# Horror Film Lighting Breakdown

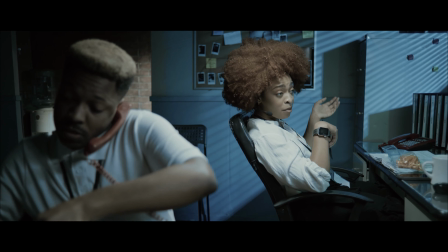Ma'am, I understand, but that zombie is gonna take a bite out your ass if you don't put it down.
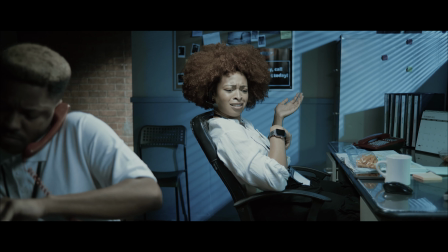I know it's your son.
Yo, what's going on, everybody? This is Brendan, back again with another video for Neuway Media, and today we're going to be doing another horror short film lighting breakdown.
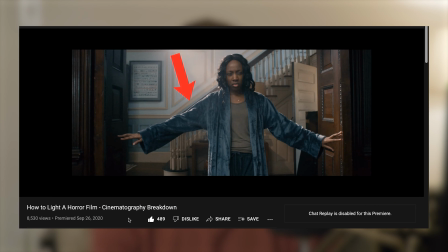You guys responded really well to my first horror short film lighting breakdown that I did last year,
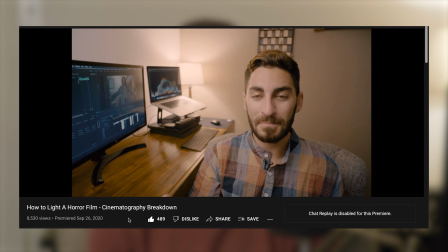and this is for a new horror short film that I just shot for this past Halloween. It won a couple of awards, got in some festivals. It got picked for the Vimeo Short of the Week, so I thought this would be the perfect opportunity to share with you guys, again, some lighting breakdowns for the horror genre.
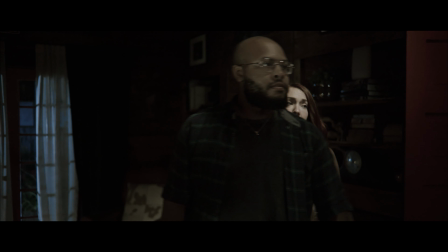So this film is called Don't Die First. Link to it will be in the description below.
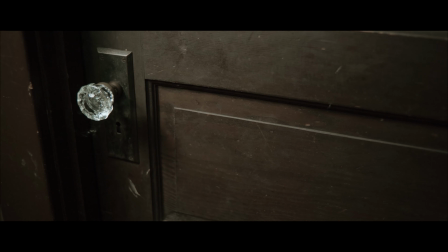It's basically exploring a lot of horror genre tropes and kind of making fun of them,
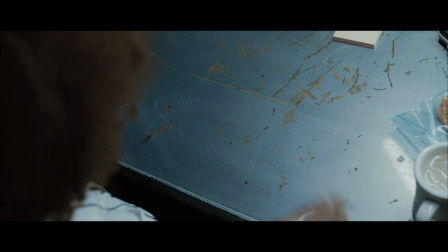and it goes from being a horror comedy to a little bit more of a dramatic, dark twist at the end,
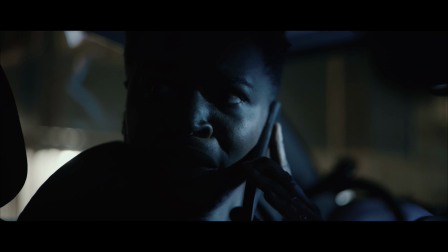which I feel like is a really good payoff narratively. And this was a lot of fun to shoot.
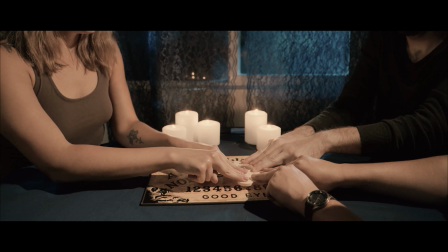We had some really great production value with the locations and the set design,
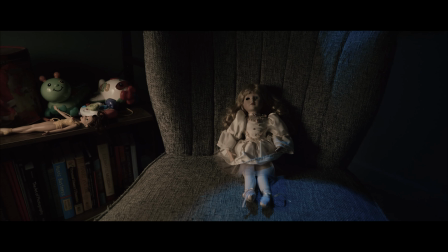which I'm really excited to share with you guys and talk a little bit about that process and how important that is for the cinematography and developing the look of a movie. And yeah, so really excited about this one. Hope you guys enjoy it, and let's get right into it. Okay, so let's first start by talking about the two opening shots of the movie, two nighttime exterior scenes.
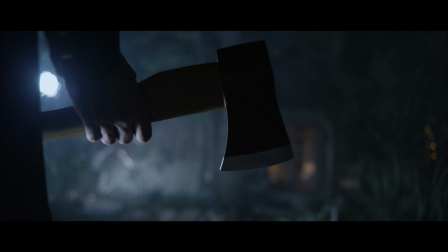These were two of my favorite shots in the whole movie, and they are what the movie opened with.
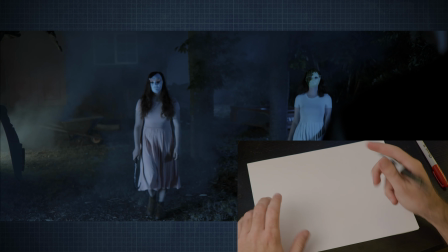So what we had here was the kind of like a cabin in the woods log cabin in the background, kind of filling most of the frame.
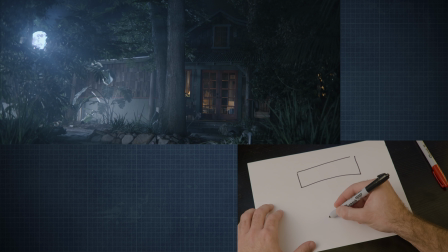That's this here. We had our main character of this shot standing here, looking this way.
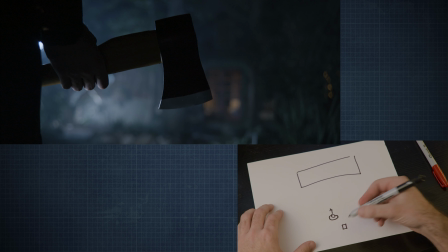The camera just behind his right side, kind of filming like that.
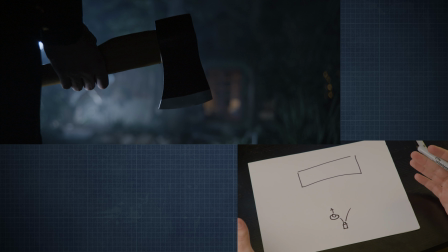And where did I put the lights in the scene? So the most crucial part of filming and lighting a nighttime exterior scene is mostly the positioning and direction of the lights themselves, because you want to light it bright enough that you can see what's happening,
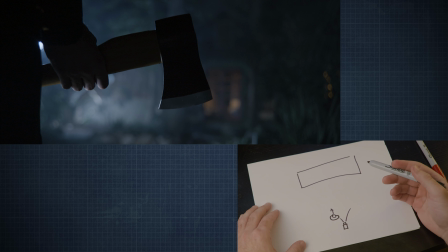but also still make it feel dark. So the best way I've found to do that and make it still feel dark is to keep the foreground dark, or keep the camera side of the subject dark.
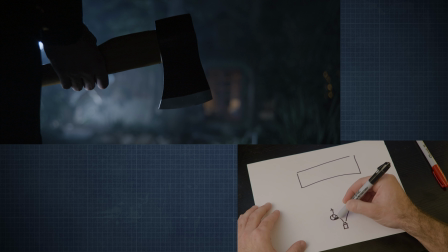So for instance, the main character here, keeping the camera side dark while lighting from the back side,
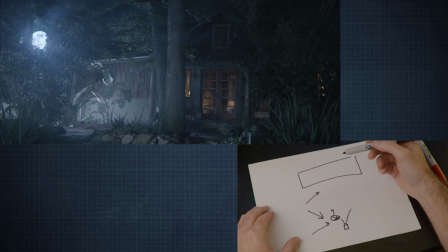we wanted to be able to see the moon in the shot, and obviously not the actual moon, because the actual moon would be very tiny in frame and you wouldn't see any detail in it.
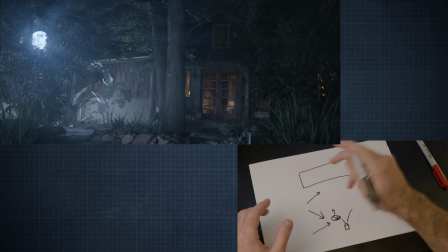It would be completely blown out. So basically we faked the moon. The way we did that was with a film light.
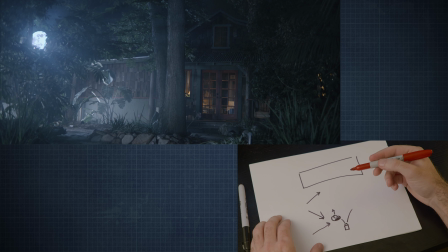So I had a little like 1 foot LED panel that I basically put hidden behind some plants and some bushes, and hidden behind kind of the main character from the view of the camera.
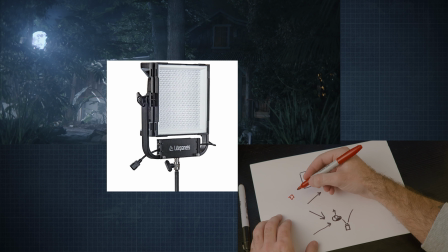There was a light basically right here that was a 1 foot LED panel that was basically flooded out.
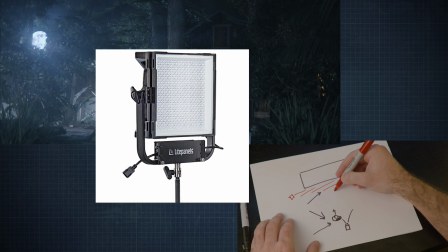So it was shining a little bit on the building, the log cabin itself,
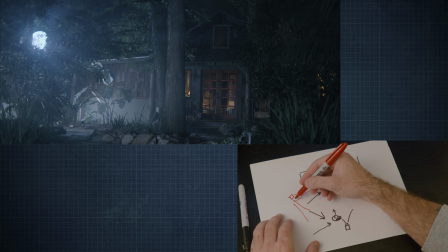and also kind of shining on the scene a little bit, kind of in all directions like that. And the actual source of the light was visible on camera,
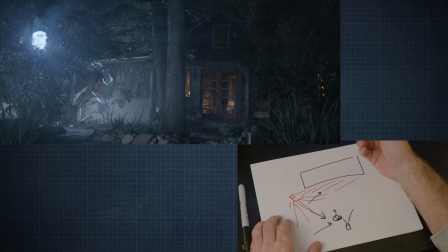and that source was then digitally replaced in post with the basically VFX of the moon itself.
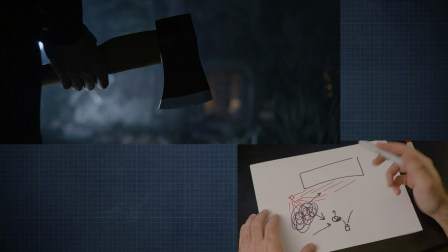And then some other lights that I used were,
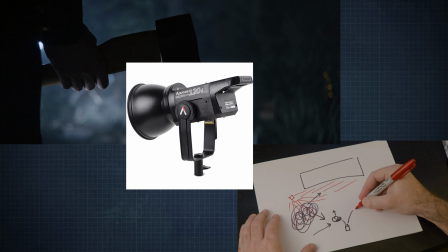I had my trusty Aperture 120D right to the right side of camera here,
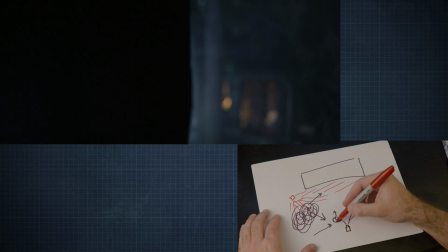shining basically shining on just the subject himself. So when he turned towards camera,
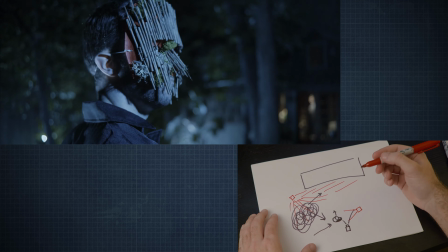the aperture would flash in the lightning effect to create a little lightning flash on his face when he turned towards camera.
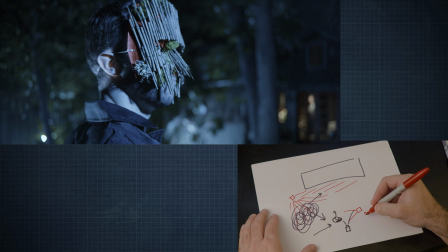And we just manually activated that by having a crew person standing right here ready to press that button on cue.
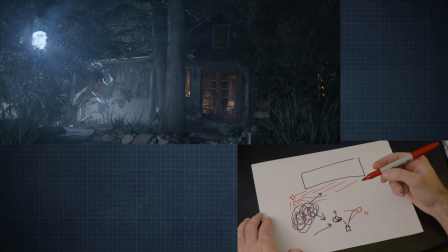And then a few of the other lights that we had on this scene were basically a couple of
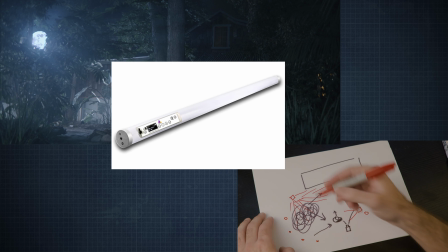Astera Titan tubes scattered around basically
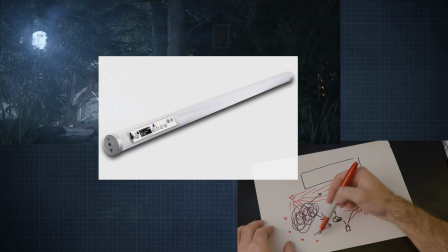behind camera along the edge of the scene itself,
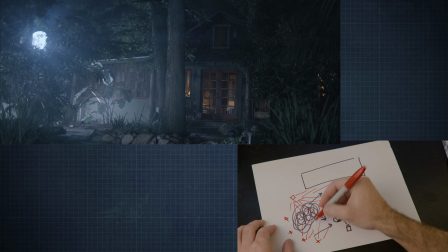and they were just flooding onto the scene basically from the side to help side light some of the plants, to help side light our main character, and to create a little bit more fill on the middle ground and the foreground.
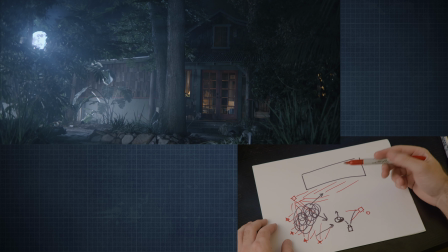That was basically everything in this. And then in order to spice it up even more, we had a little haze machine back here hidden kind of just behind
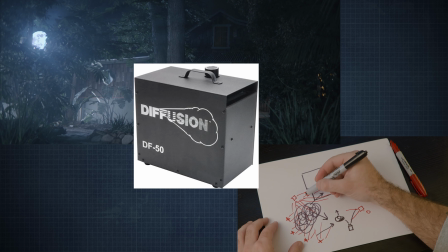there was like a deck porch thing here. So just behind that, so the camera didn't see it, just putting out some haze, which really,
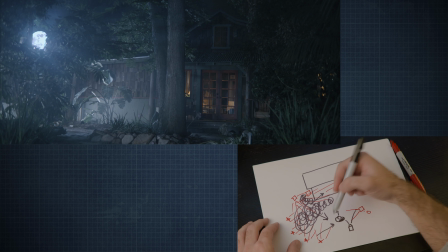really helps sell the moon effect, having some kind of moonlit god rays coming through from where the actual VFX moon was placed in post. So yeah, quite a simple setup. Oh, and of course, you can't forget we had practical lights on inside the building,
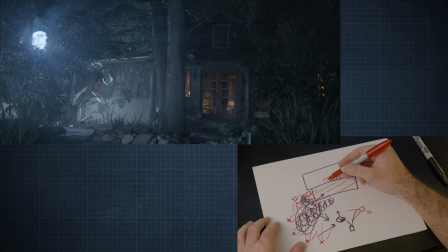in the kind of like main living room, right in the kind of the front door, which is like right center frame, and then another window here, which was sort of blocked by more foliage, so just a little bit of extra light coming through, and it helps having those lights be more of a tungsten warm color,
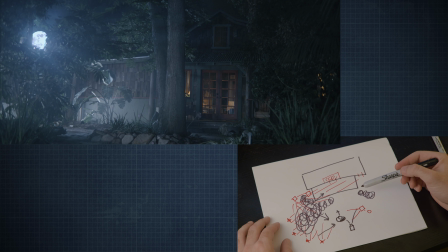and all the rest of the lights outside being that more steely blue, kind of ice blue color. The color contrast helps like separate foreground and background a bit more, and just add a little bit more dimensionality to the shot. So that's the first shot, and the second shot is basically
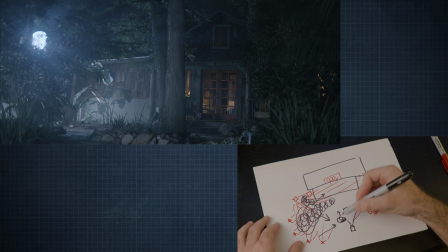the camera here being over on this side of the actor facing backwards.
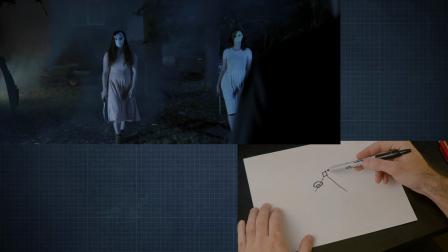And now I will show you how we did that shot. So for the reverse shot of that, the actor kind of turned around and faced the opposite direction. We had the camera on the opposite side facing back over his same shoulder facing the other way.
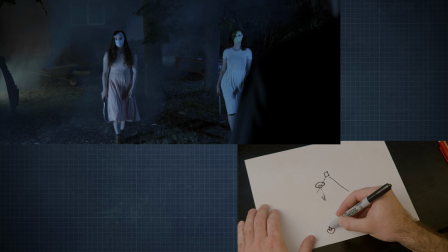And we had two other talent kind of like walking towards camera like this, revealing them through basically a bunch of smoke, a bunch of fog, which we had a fog machine kind of back here creating a bunch of fog,
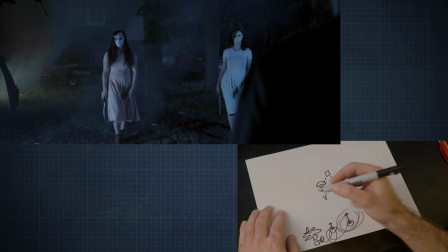and that was hidden behind a tree here. We had established before that the moon was somewhere over here.
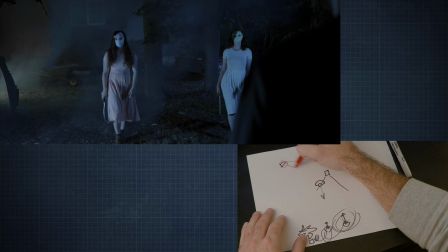Let me use red for that. The moon was somewhere over here, kind of shining this way. And so in the reverse, what's great about movies is you don't actually have to necessarily keep the continuity between the direction of the light from a shot reverse shot.
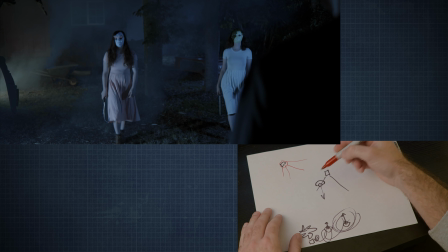So you would expect that when we go to the reverse shot of this, it would just be completely like front lit by moonlight this way. But in fact, if you change the direction of the light to a completely different direction, our direction of the light was actually sort of two separate directions.
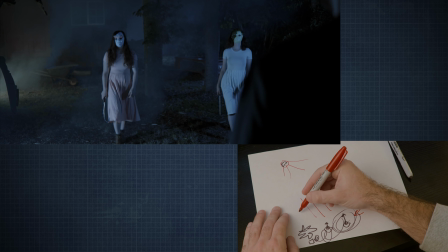We had a little bit of moonlight coming from this way, and also a little bit of moonlight coming as a fill from the opposite way.
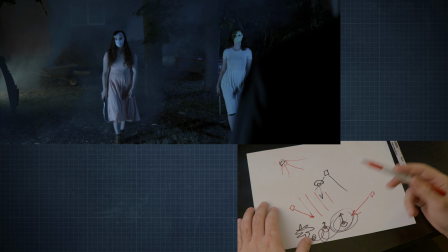So we sort of had a key fill situation going on. It doesn't strike you as feeling incongruent at all, even though the direction of the moonlight is technically not continuous. So that's just a little tip, and this isn't just for nighttime moonlight scenes, but it's for any scene that you do.
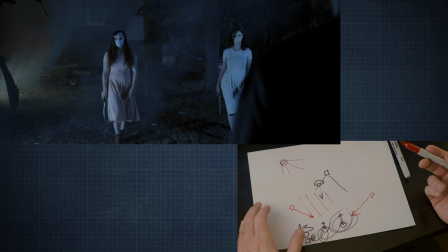The reverse doesn't always have to perfectly match the continuity of the direction or number of sources. You're seeing basically a completely different background, and it basically allows you to cheat a little bit. And instead of having more light be more of the same moonlight, I actually did another pool of light back here,
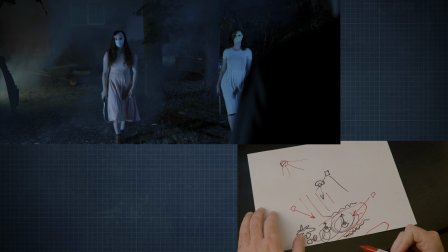kind of shining on the background, there's like a wheelbarrow back there, and a little shed back there as well. And that I decided to use a little bit of tungsten light, just like we did